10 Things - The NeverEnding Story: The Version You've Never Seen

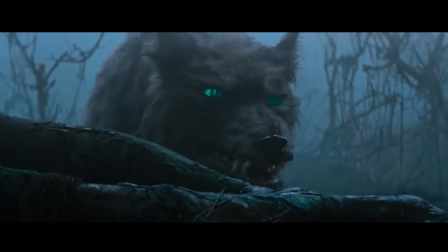[8:08]
At first glance they may seem like minor insignificant changes,
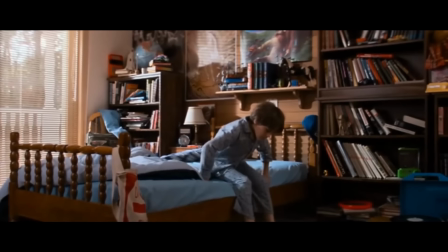[8:12]
but they actually do impact the experience of the never-ending story, as well as slightly alter its narrative.
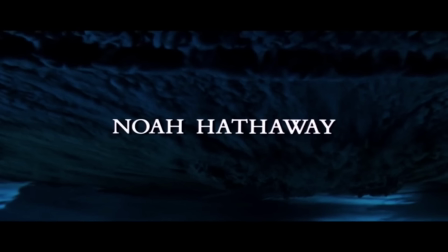[8:19]
Firstly, there's the movie's intro. In the international cut, the movie starts off with some amazing visuals of the surreal skies of Fantasia,
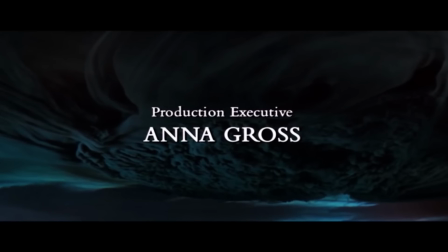[8:28]
letting the viewer know right away you're stepping into a strange, brand new, and slightly spooky world.
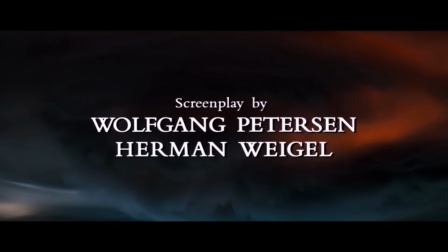[8:34]
All while the cool and memorable NeverEnding Story pop song is played.
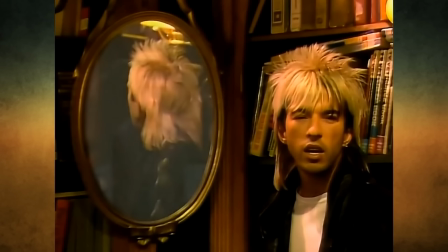[8:40]
The song was performed by British pop singer Lamal and American singer Beth Anderson.
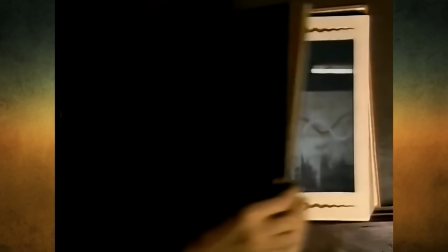[8:46]
However, in the original cut, there was no Lamal. Nope, that memorable song was nowhere in sight.
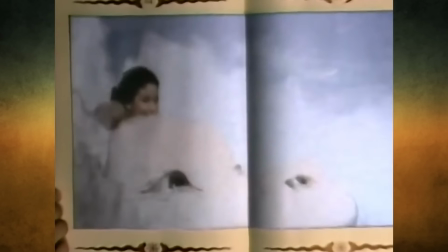[8:52]
Or rather sound. And the movie starts with a simple black screen. with an intro theme which sounds more foreboding, and definitely has a darker mood.
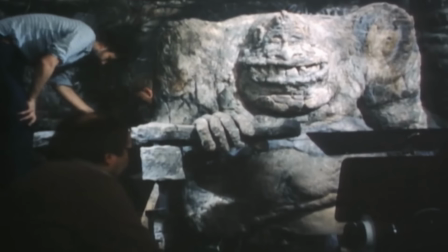[9:05]
In fact, the original soundtrack was composed by German musician Klaus Dauldinger.
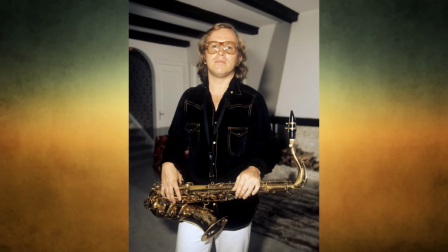[9:10]
However, for the international cut,
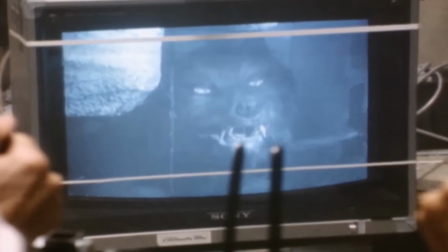[9:12]
a lot of the music would be reworked with a more up-to-date synthesised sound by Italian composer Giorgio Moroder.
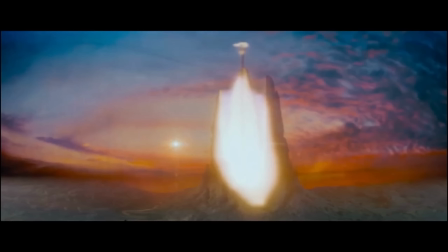[9:20]
That's why, in the international cut, the scenes at the ivory tower sounds like this.
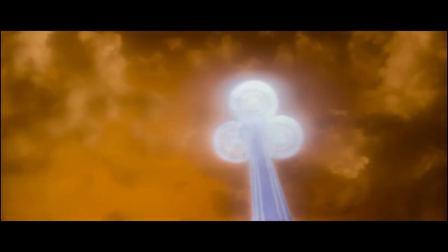[9:27]
but in the original German cut, it uses a slower orchestral version of the Bastion's flight theme.
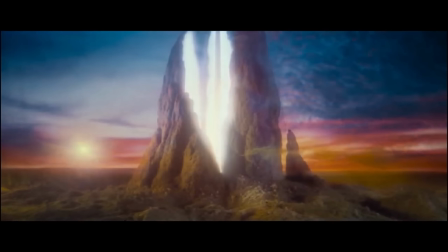[9:36]
I think both musical cues are good, but in my opinion,
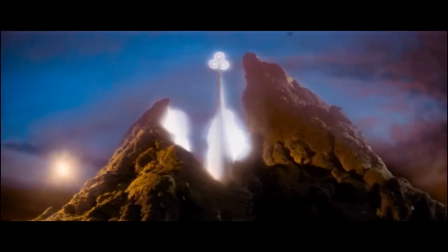[9:40]
Giorgio Ramota's theme does sound more surreal, and like you're entering a strange and powerful domain.
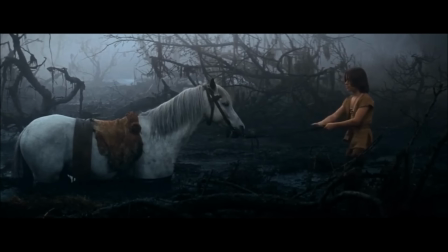[9:46]
In the traumatic scene where R-Tax dies, in the international cut,
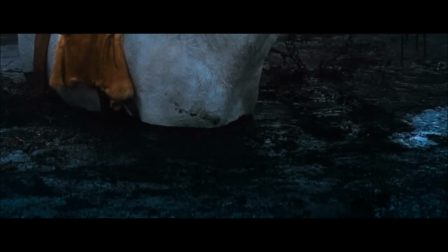[9:51]
the scene is accompanied by some really sad music, which appropriately goes with the scene.
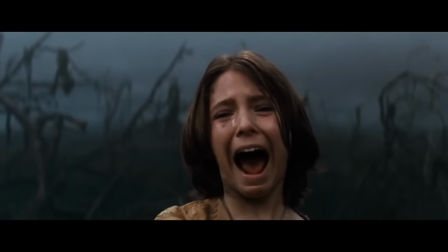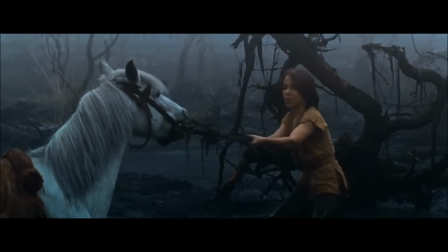[10:01]
However, in the original cut, there wasn't any musical score at all.
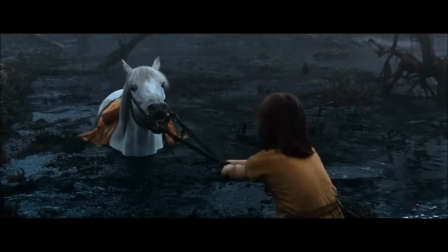[10:06]
All we hear are the desperate screams of Atreyu frantically trying to save his horse,
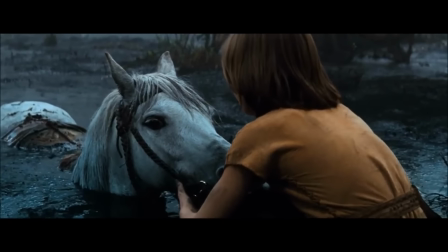[10:11]
as well as distressing sounds coming from Artax, which actually get drowned out by the score in the international cut.
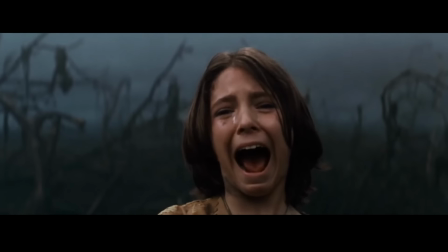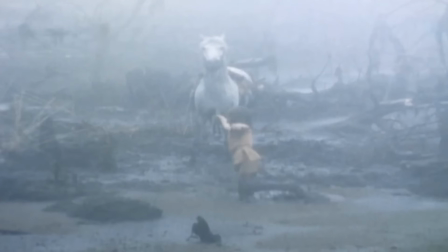[10:24]
Not having any music to push for an emotional response from the audience does make this scene feel less sad,
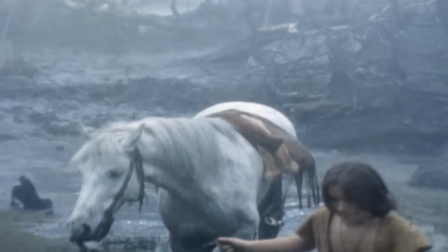[10:30]
but instead it actually makes the scene oddly more urgent and intense.
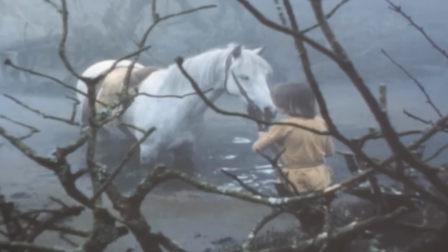[10:34]
The sad music in the international cut kind of sets it up right away that Artax is a goner,
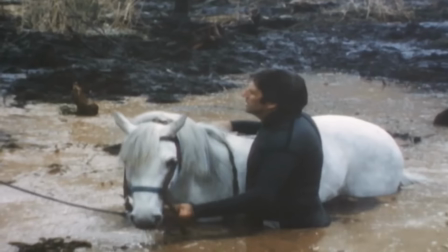[10:40]
in order to prepare the audience that this is the end of that horse, so you know what's going to happen as soon as those musical cues start.
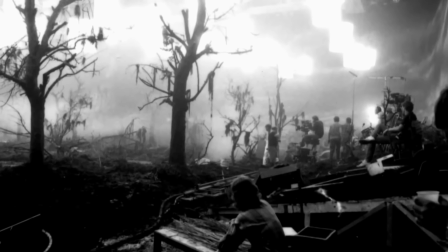[10:47]
But without the music, it's more of a frantic struggle for Atreyu to save Artax,
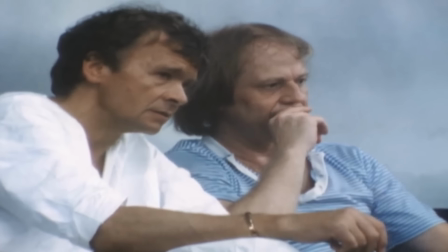[10:52]
and just goes to show how much music can change a scene, and create different emotional responses.
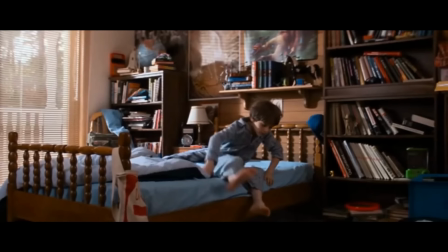[11:02]
There are longer scenes at the Buck's household, like Bastion slowly getting out of bed, and looking sullen at the breakfast table.
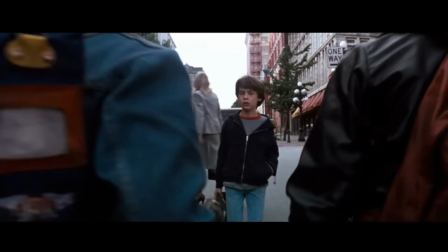[11:10]
Now obviously these cuts were made to move the story forward faster, but as others have pointed out,
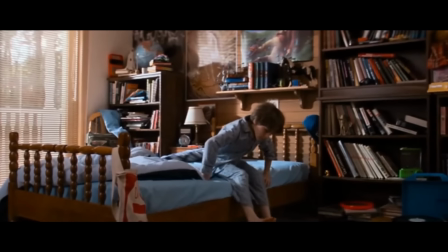[11:16]
these shots are important, as they are a reflection on Bastion's current state.
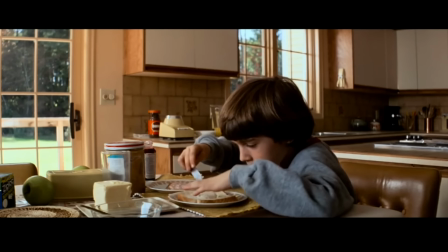[11:21]
He's unmotivated, uninspired, and has difficulties functioning due to the grieving process over the loss of his mother.
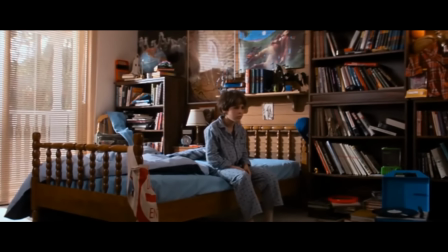[11:29]
In other words, Bastion is lost and unhappy with his surroundings, as well as his father's failure to acknowledge his pain and hardship.
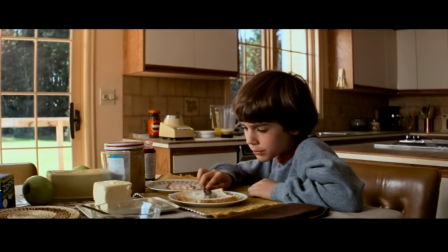[11:37]
Henceforth, because of these scenes, we know that it would be easy for Bastion, such a lost kid,
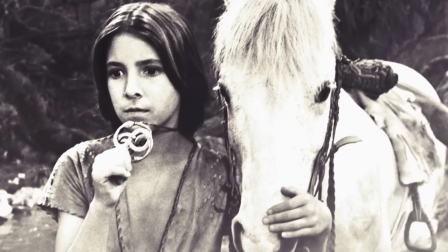[11:43]
to find comfort and escape in the exciting world of Fantasia.
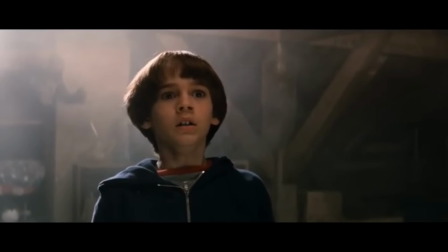[11:48]
There is a scene in the original cut where while reading the never-ending story in the school attic,
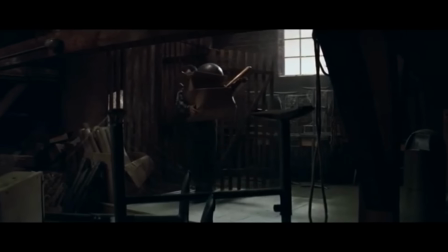[11:54]
Bastion has to hide as the school's caretaker enters the attic in order to dump a few odds and ends there,
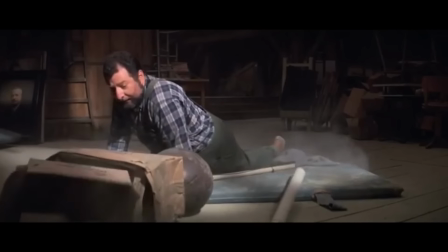[12:00]
where he trips over the mat that Bastion had placed on the floor. And I can see why the scene was cut.
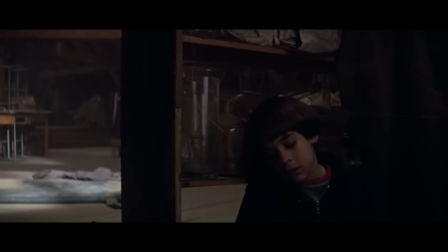[12:06]
It doesn't really need to be there, and I think that it also breaks the illusion that while Bastion is in the attic reading the book,
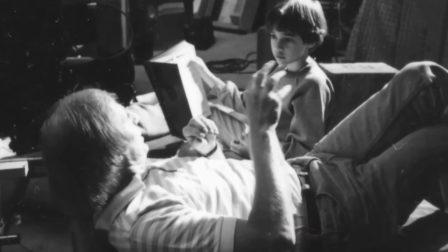[12:13]
he's in his own little world, narratively speaking, with the outside world being cut off.
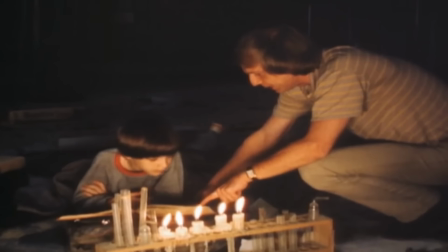[12:19]
I don't think this illusion should be broken by outsiders wandering into this space.
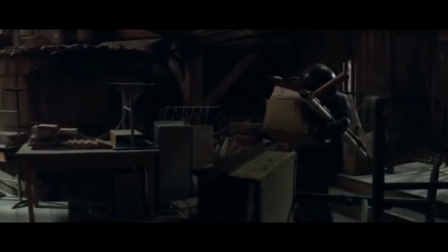[12:24]
That, and if you listen carefully to the caretaker, he actually swears.
Oh shit.
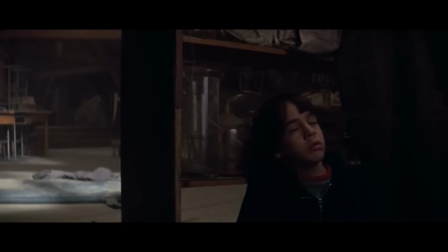[12:33]
Yeah, the never-ending story could have featured the word shit. Just take a moment to let that sink in.
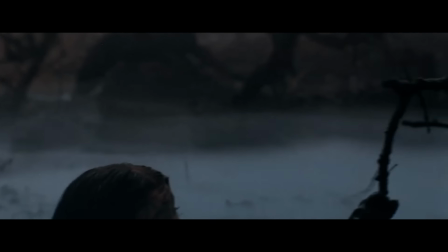[12:41]
Also, some of the creature effects were removed from the international cut.
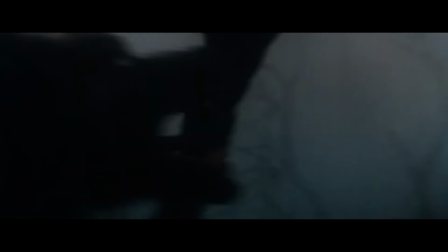[12:46]
For example, as Gamork is about to attack Atreyu in the swamp, only for Atreyu to be saved by Falkor, we actually get a face reveal of Gmork.
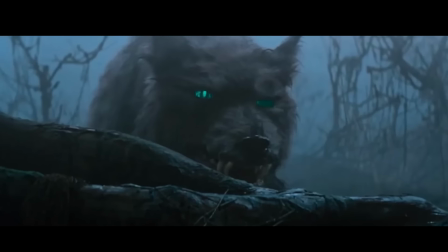[12:54]
This was to be the first time that we see the character, but that reveal was saved till nearly the movie's climax.
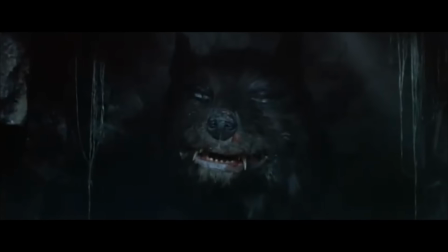[13:01]
Although this shot is impressive,
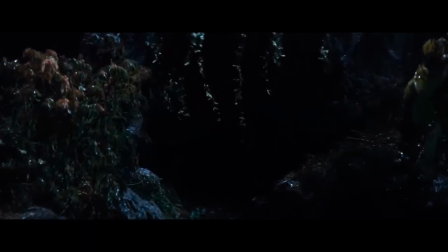[13:03]
I do think it's scarier knowing that there is a monster hunting Atreyu without us the audience knowing exactly what the monster looks like, you know, the first time we watch the movie. And sometimes leaving things to the viewer's imagination can be scarier.
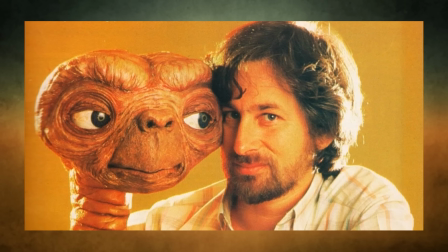[13:17]
And it makes sense that Spielberg would make this cut, as it's similar to how we shot Jaws.
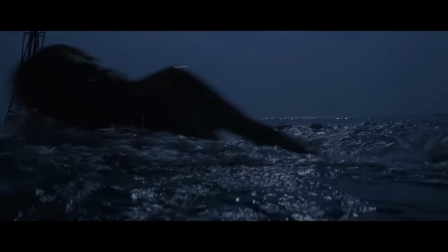[13:22]
Throughout that movie we barely see the shark, but we know it's there, which many agree is scarier than actually showing the monster.
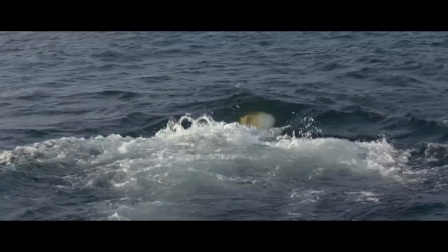[13:29]
So Spielberg may have actually applied that logic to Gmork.
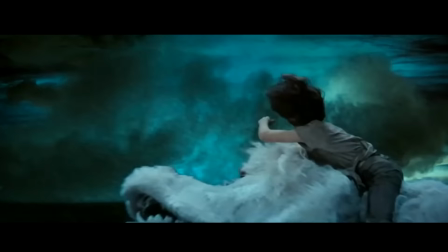[13:34]
The International Cut also removed this shot of Falcor being blown away into the void.
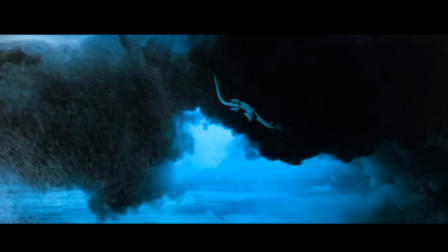[13:40]
It's been theorised that this is probably due to the fact that the effect looked, well, crap.
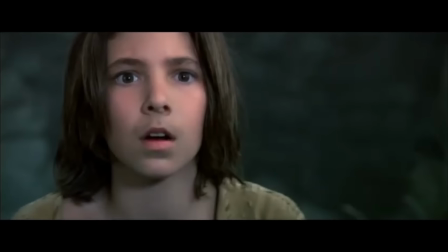[13:45]
When we finally do see Gmork, in the original cut, he has a different voice.
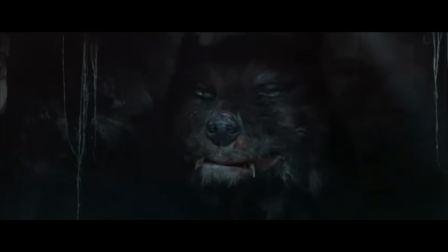[13:50]
As you can see, in the international version he sounded like this.
Have you come any closer?
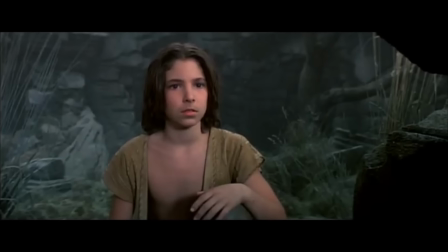[14:00]
But in the original German cut, he sounded like this.
Have you come any closer?
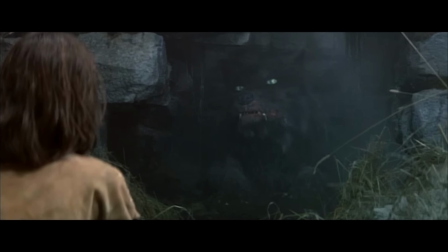[14:09]
In all honesty, the two voices sound quite similar, so it baffles the mind as to why the change was even made.
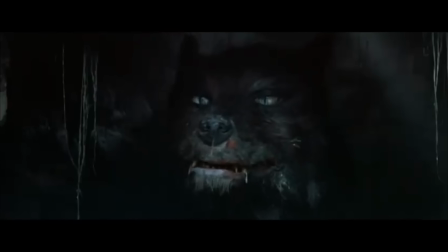[14:16]
You can mainly hear the difference the way the character says Shreds. As in the international cut, he sort of sounds like Sean Connery when he shes it.
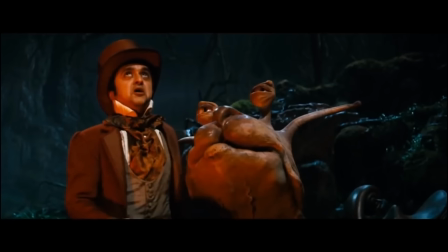[14:28]
Speaking of voice changes, we then get to the character Teeny Weeny, as in that little guy with the snail.
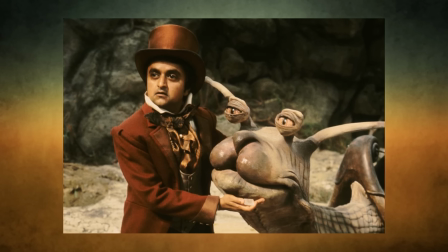[14:35]
And wow, talk about a contrast of different voices.
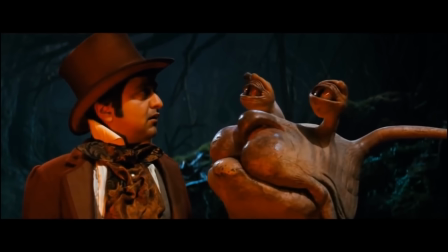[14:39]
As any never-ending story fan knows, in the international cut, he sounded like this.
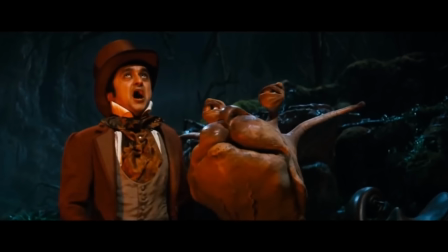[14:44] Poor baby. I think I know what it was. Tell us more.
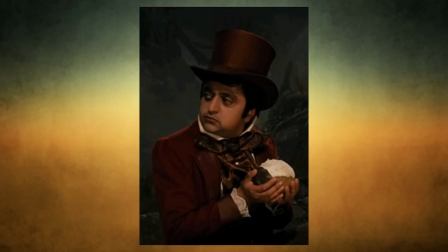[14:49]
But, in the original cut, they gave him a voice where he sounded like Joe Exotic the Tiger King on helium.
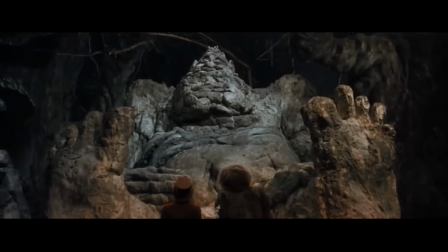[14:57] Rockbiter, what you have told us is also happening where I live in the West. We're on the same mission.
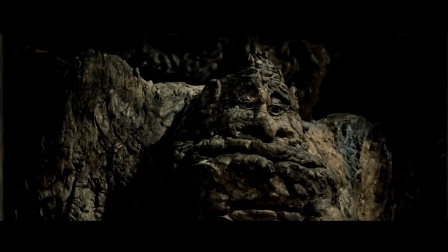[15:03] After all, if the Empress can't save us, who could? Ugh, well I'll be goddamned.
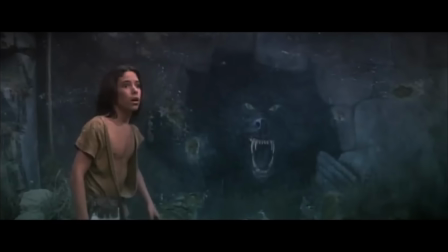[15:09]
And just quickly, going back to Gamork for a second here,
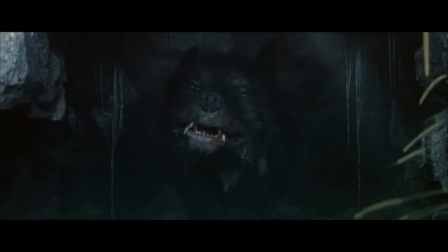[15:13]
there's some dialogue in the German cut that wasn't in the international cut, where he speaks about becoming weak.
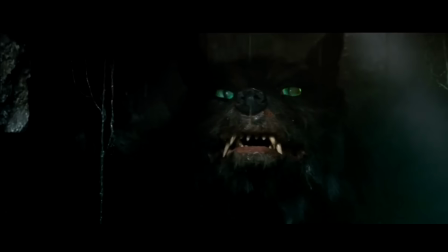[15:19] I am almost too weak to kill you, but I will find the strength."
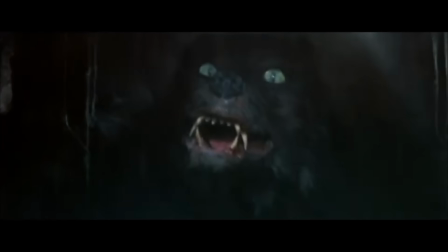[15:26]
So does this suggest that the Nothing is also affecting Gamork, and like everything else in Fantasia, is killing him?
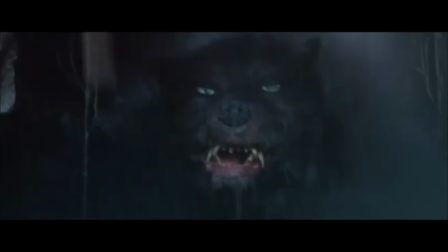[15:33]
Despite him working for the Nothing? So as he says he can't control mankind, because they've lost their hopes and dreams,
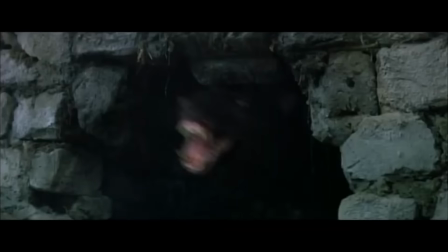[15:40]
well how can he do that if like everything else in Fantasia, the Nothing has destroyed him?
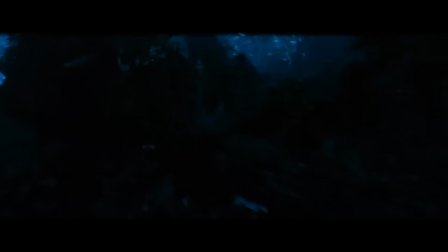[15:45]
Isn't that interesting? It's almost like the Nothing itself is tricking and manipulating Gmork to do its bidding, where in fact he is just another one of its victims.
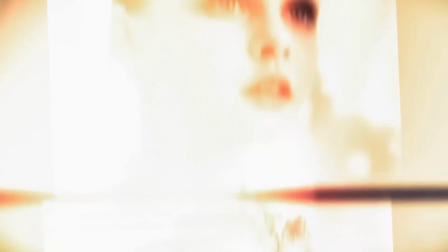[15:57]
Then there's the destruction of Fantasia itself.
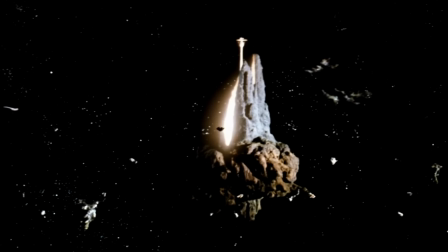[16:00]
In the International Cut, we're led to believe that once Fantasia is gone, all there is, is a black void.